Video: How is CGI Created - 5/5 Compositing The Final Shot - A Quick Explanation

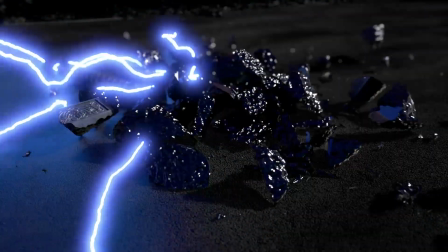Compositing is the final stage of creating visual effects. This is where everything comes together.
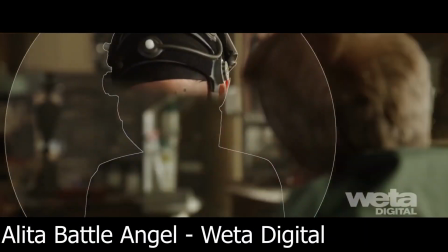The render layers, image planes, real-life footage, and the last tweaks to enhance the aesthetics of the shots, elevating it all to the next level.
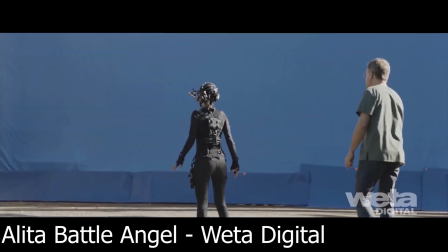Most of the time when we look at VFX breakdowns, we see the compositors work.
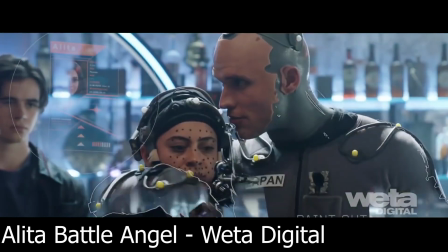They layer the footage on top of each other, add color grading, atmosphere, lens flare, replace green screens with CG, etc.
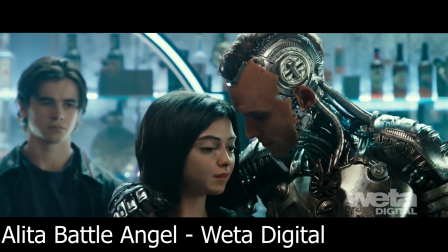So essentially, 90% of the behind-the-scenes videos you find is about the last 10% of the entire process.
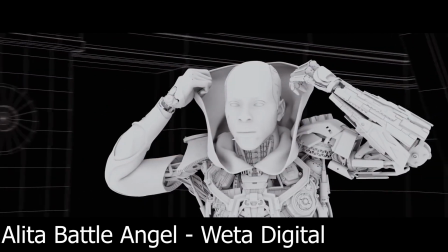Interestingly enough, when it comes to the CG elements,
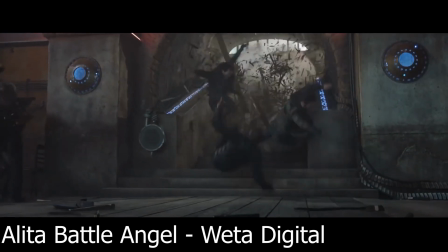most of what compositing is comprised of is destroying the footage to the point where it actually looks good,
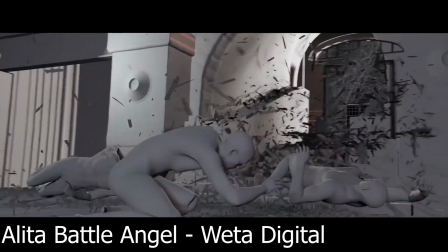meaning that the pure render is just too crisp and perfect and unrealistic.
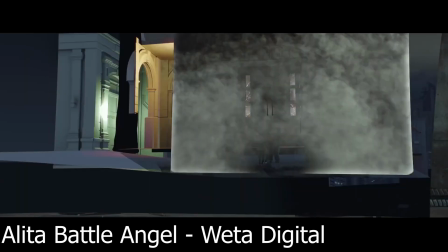So we add motion blur, grain, lens, distortion,
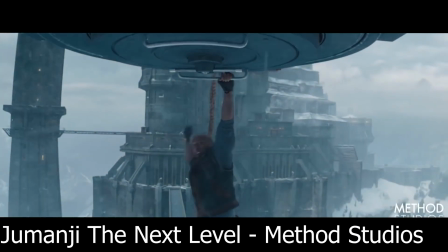defocus, and everything that imitates how a real camera would have recorded the footage.
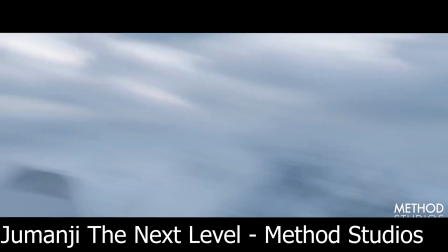First of all, let's take a look at what we actually rendered and what I mean by image planes.
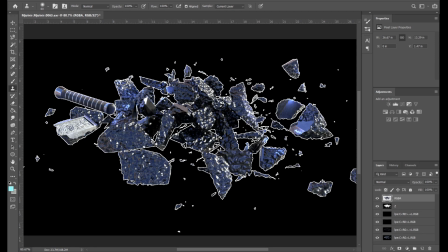This is what I see when I open up a rendered frame in Photoshop. In the bottom right, you can see that within this one file, we have multiple images. These are our image planes, or AOVs. Depending on what we want to include in our renders, we can have many, many layers in here, but for now, I kept it nice and simple.
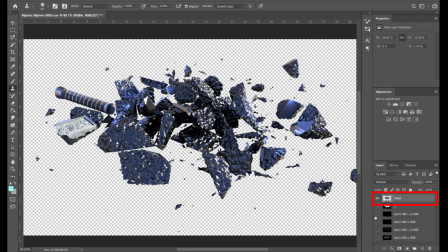The top one is the beauty pass, meaning the actual image we rendered.
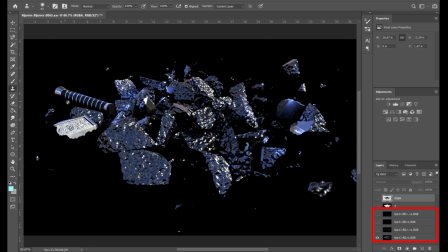The bottom four are the AOVs, a combination of which makes up the beauty pass.
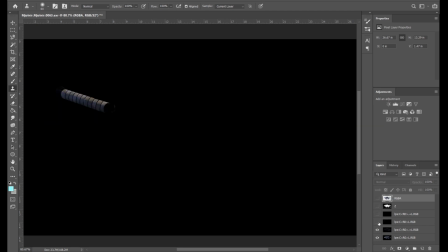So here we have separated out the direct and indirect specular reflections, as well as the direct and indirect diffuse reflections. And if I add these together, then you can see that they produce the exact same output as the beauty pass.
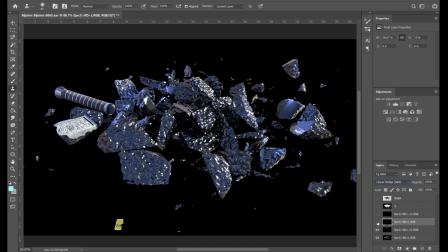But why would we need all that? Well, because people in compositing want to be in control of every single aspect of the render so they can modify individual elements.
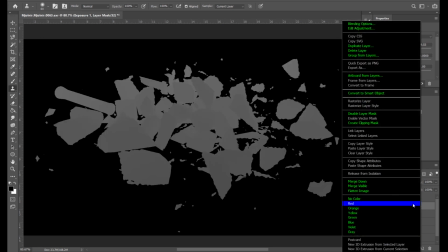This last one is the Z-Depth. This map gives us information about how far individual objects are from the camera.
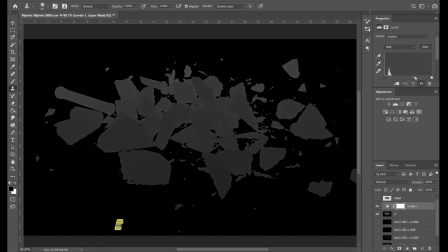You can see that different distances have different shades of grey assigned to them. We can then use this to apply focal depth, progressively blurring out the background, or to add atmosphere. There are many more types of AOVs, but this is enough for right now. Similarly to Houdini, Nuke is also a node-based editor.
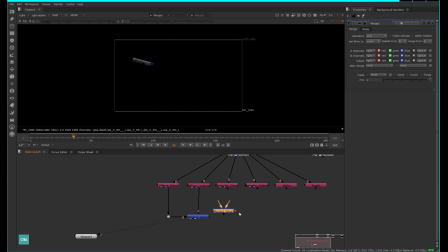The first thing I do in Nuke is extract the image planes from the footage, then merge them back together.
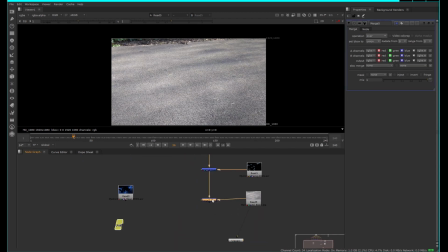Now I can modify individual AOVs. Then I layered the renders on top of each other before moving on to modifying them.
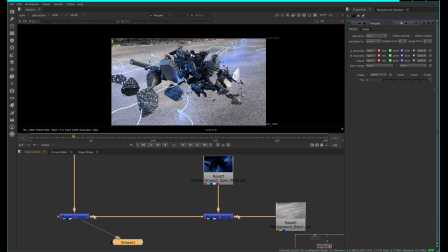I added the reflections and shadows to the ground.
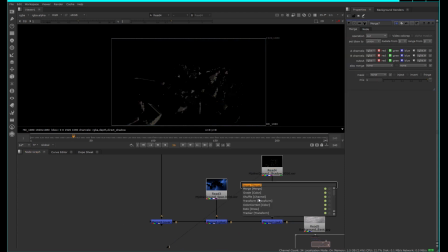The reflection is just a pure specular pass, while for the shadows I needed a shadow mat pass, which is an alpha pass.
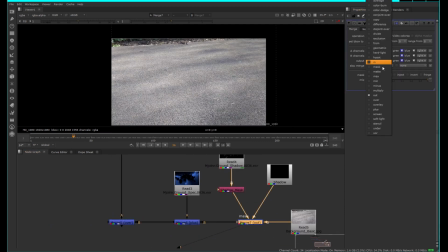This is a mask that is white where the shadows are visible. I can then use that to apply darkness where the shadows should be.
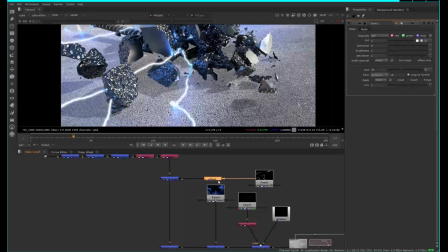From here on, I am just trying to improve the overall look of the shot. I'm giving the lightning some glow and increasing its reflection on the ground.
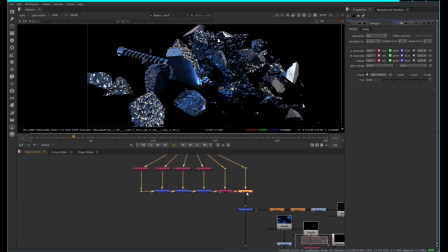Now, I am increasing only the specular reflections of the hammer.
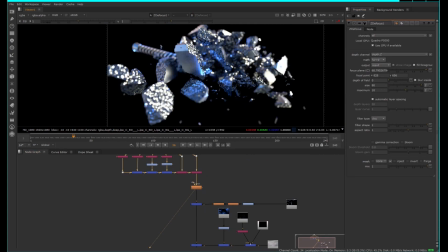And here comes the depth of field by adding some distance-based blur.
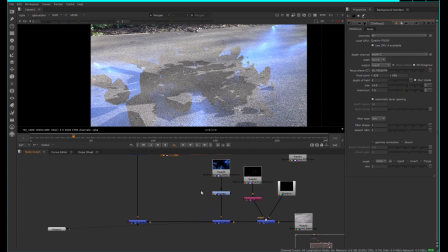Because I rendered the ground with a depth pass, I can use that to blur the background as well.
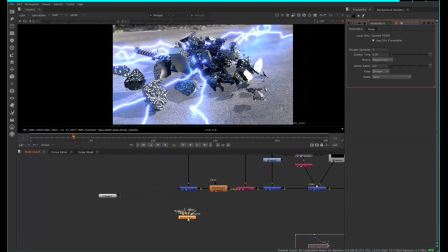Another thing we always have is motion blur, so I added that on top as well.
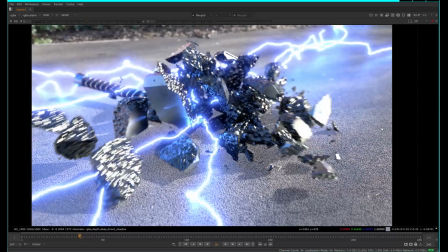And now we can take a look at the difference between the raw render and the composited shot.
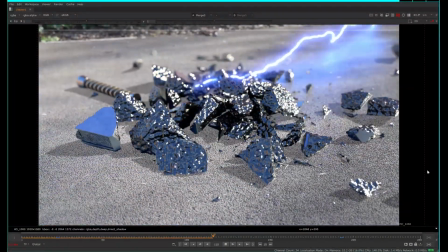A quick test, and that looks alright, but not quite finished. Filming something as bright as lightning would likely result in some lens flare.
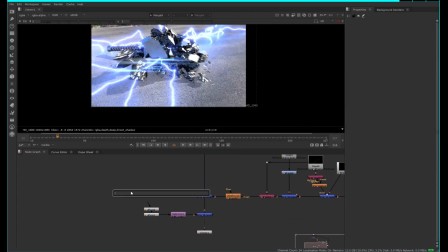So let's add that. I searched for the points where there were quite a few flashes of lightning and added the lens flares there.
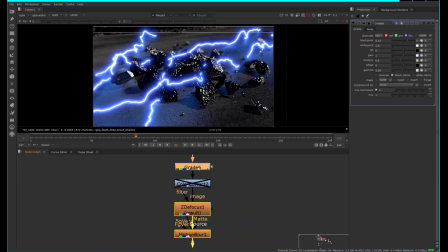I reduced the brightness of the background and lowered its saturation to darken the mood, then did the same with the hammer.
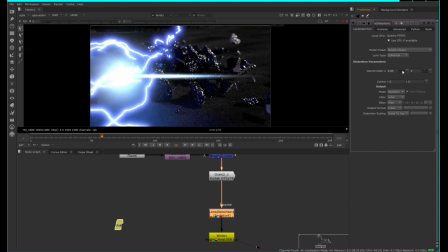Finally came the camera lens related effects, such a grain and lens distortion. All real life cameras have a fisheye distortion effect on the images.
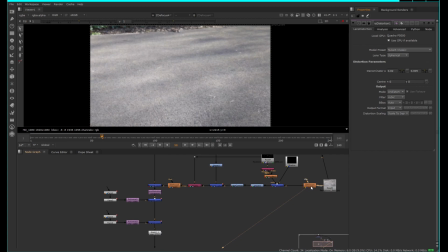The closer we get to the edge, the more it stretches, but the CG cameras are completely flat.